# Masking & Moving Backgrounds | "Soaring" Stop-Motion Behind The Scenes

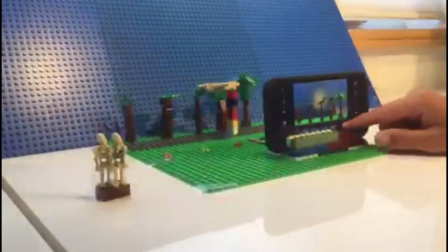Hey people, Aaron here. On my most recent video, titled Soaring, I used a couple of techniques that you probably wouldn't have known about just from watching the video.
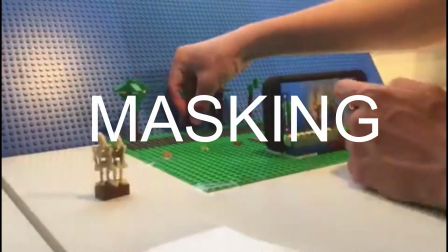One of these techniques is called masking. Spoilers for the video Soaring.
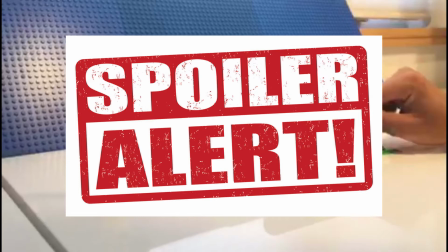If you haven't seen it already, I highly recommend you see it and come back to hear the behind the scenes.
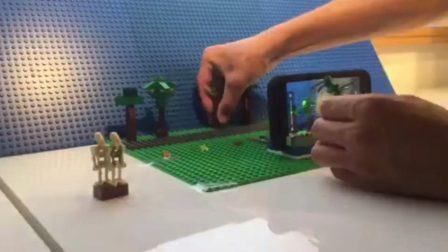Link for the video is in the description. Masking is a technique used to make objects or characters fly in the air in animation.
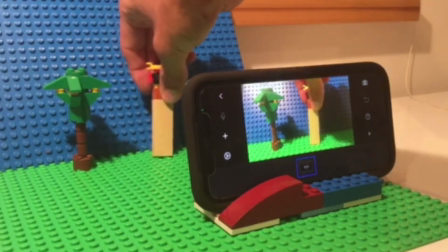Basically, how masking works is to first take a photo without the object or character that you want flying in there,
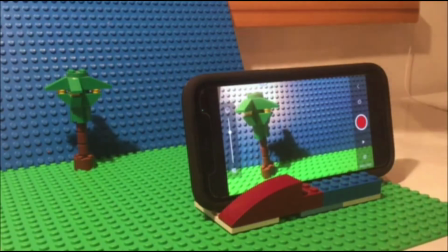then taking a photo with the flying character and object and their stand holding it up.
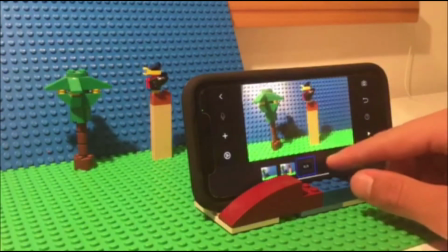Since you don't want to see this stand in the actual video, it needs to be erased.
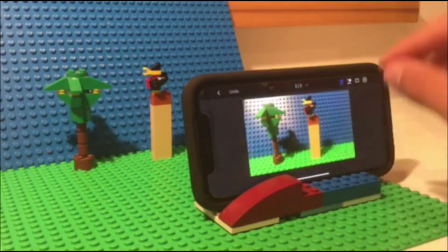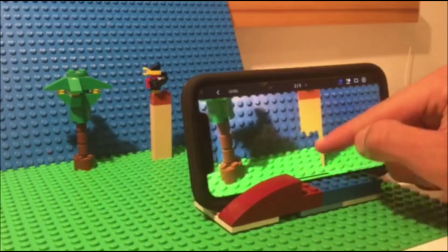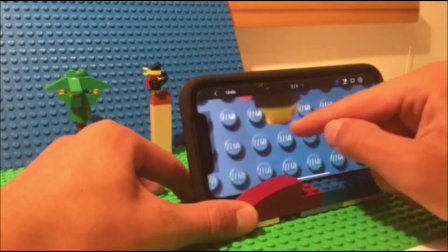Once that's done, the frame without the character in the stand is erased.
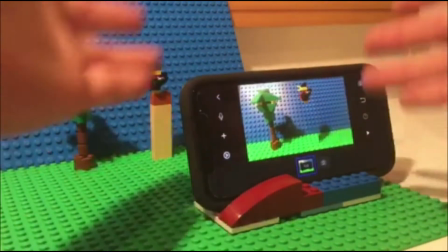And there you go, you have a frame where the character is flying.
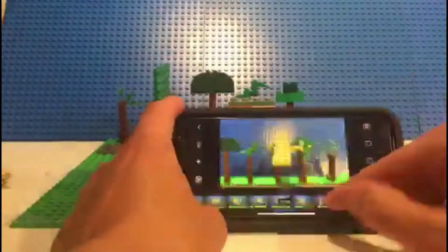Although the erase tool in the Stop Motion Studio app is very convenient, masking is still very tedious and time consuming, so I hope you understand why the video is so short.
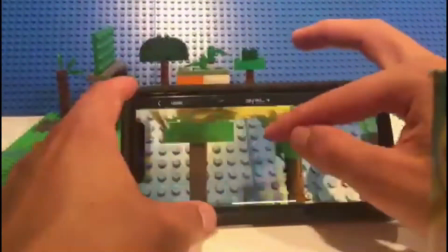There are other ways to do masking, like on a computer where you outline the silhouette of an object.
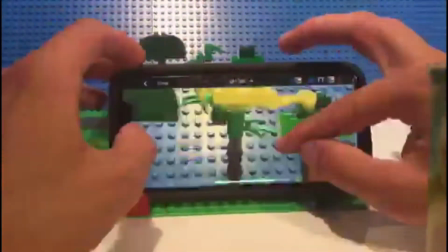If you want a more in-depth tutorial on how to do masking for stop motion, link for the video is in the description.
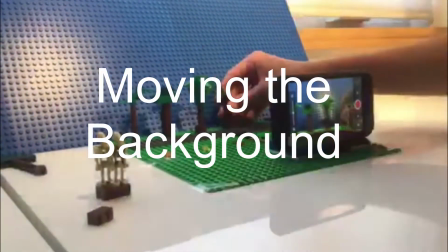The other technique I used was moving the trees in the background in the sky instead of doing something like moving the camera to simulate flight.
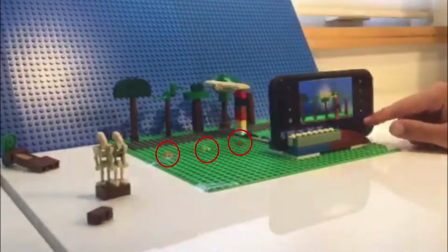I used these colorful translucent Lego pieces as markers for where to put the trees on each shot.
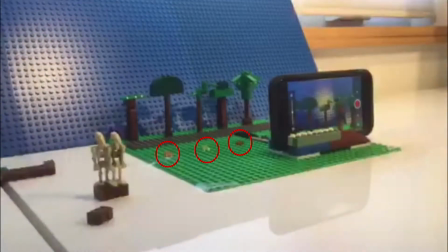I made sure to move the trees one marker at a time from left to right in the same sort of sequence.
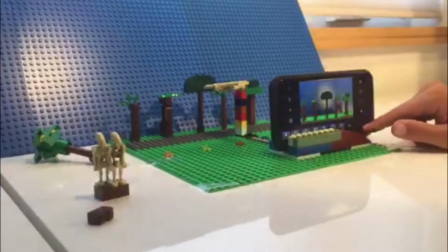Even if I messed up on the order a few times, it would be very hard to tell because the trees were moving so fast.
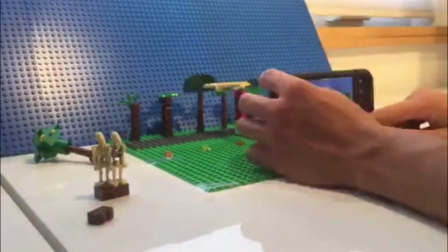The other important thing is that the marker pieces were outside of the frame, so you couldn't see them.
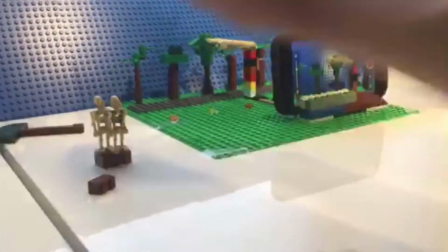I made sure to move the sky in the background just to really sell the idea of going very fast.
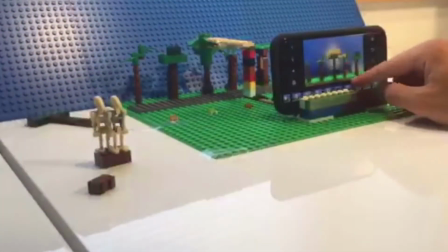Before I settled on how far I wanted each tree to be spaced out for each frame,
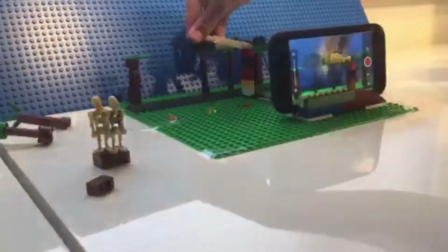I initially had each tree only move one stud every time I took a picture.
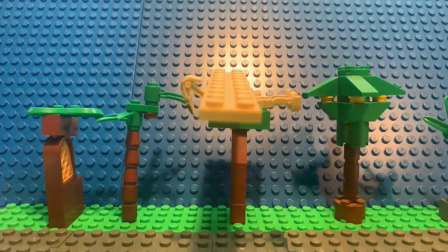This made it seem like the battle droid was flying very slow.
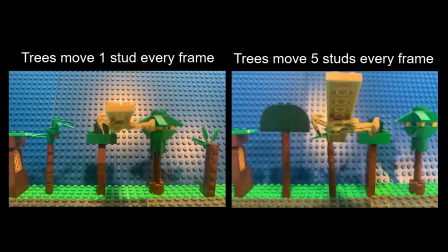Luckily, I later spaced it out that the trees would move 5 studs every frame, and then the result was a lot faster.
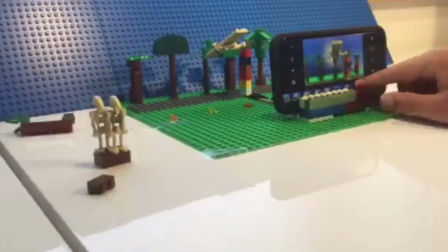I was also very intentional to have the battle droid fly low to the ground in order to show speed.
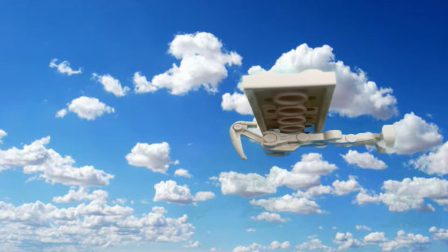If, for example, he was flying way up in the sky where there was no reference of the ground, you'd have less of an idea of how fast he was going.
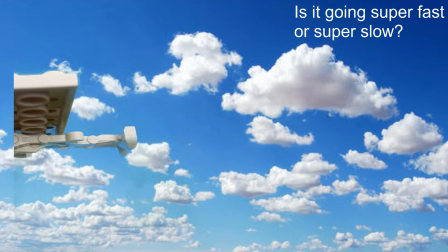The only things you would see to reference how fast they were going that an object that was standing still would be something like a cloud.
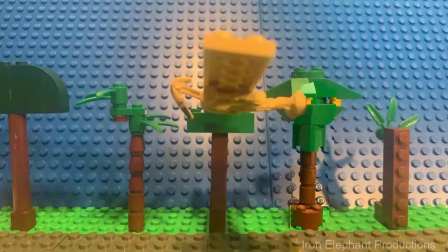The last thing I want to say about them is I made sure to build different types of trees,
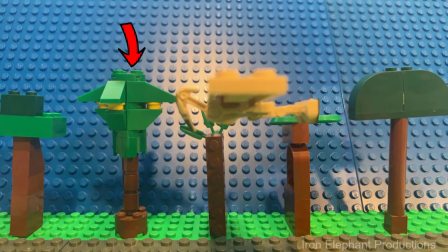like this brick-built one from a Lego set I had with a house, to this palm tree that I made myself, in order to have a variety of ecosystem diversity, if you will. I know I've been talking about trees a lot, but they're important, even though these ones are made of plastic.
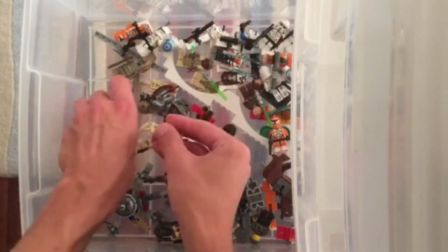My inspiration for making this video came from really messing around and seeing this tan 2x10 plate fit perfectly on the back of a battle droid.
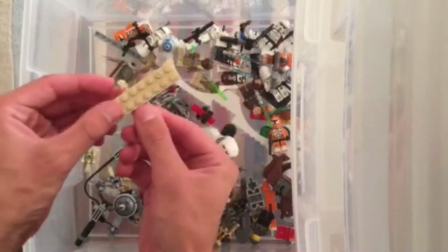It made it look like it was a wing that was built on purpose.
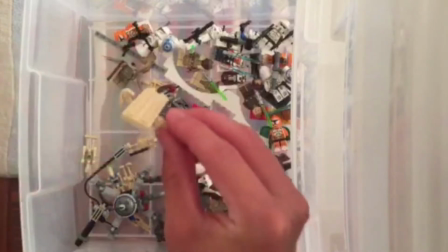I think it's something that's really important for filmmakers to remember, is to just have fun and, not take things too seriously.
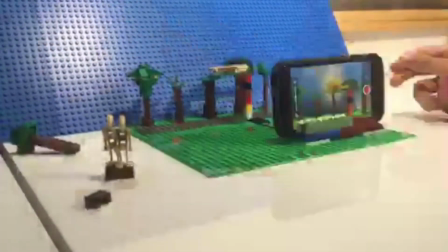It's something that people forget, including me.
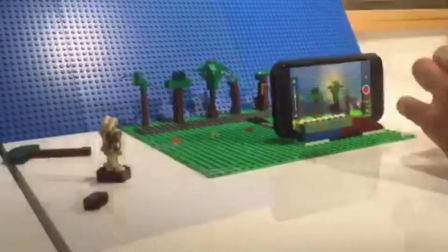I made Soaring as a way of testing to see if I could do masking, but I also made sure to have a little bit of story in there.
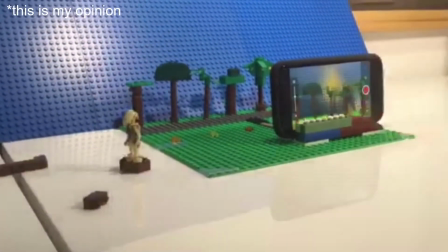I don't really like when I see people doing tests and it's just like a blank background.
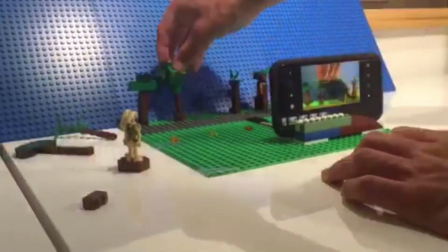I understand why, but I really like to incorporate story even when I'm doing a test.
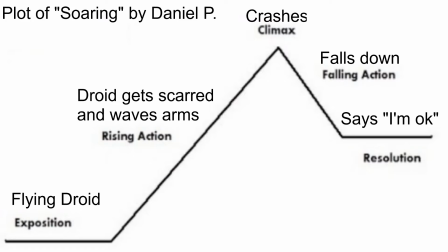The story of Soaring is very simple itself, that the droid flies, it crashes into a billboard, and it falls down.
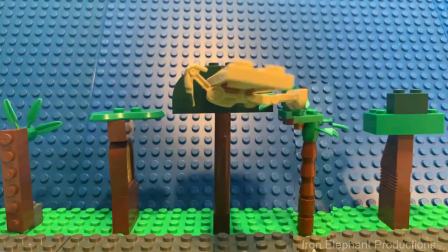But it's still something. I really wanted to make sure that whenever I do a test, I have at least some bit of a story in there.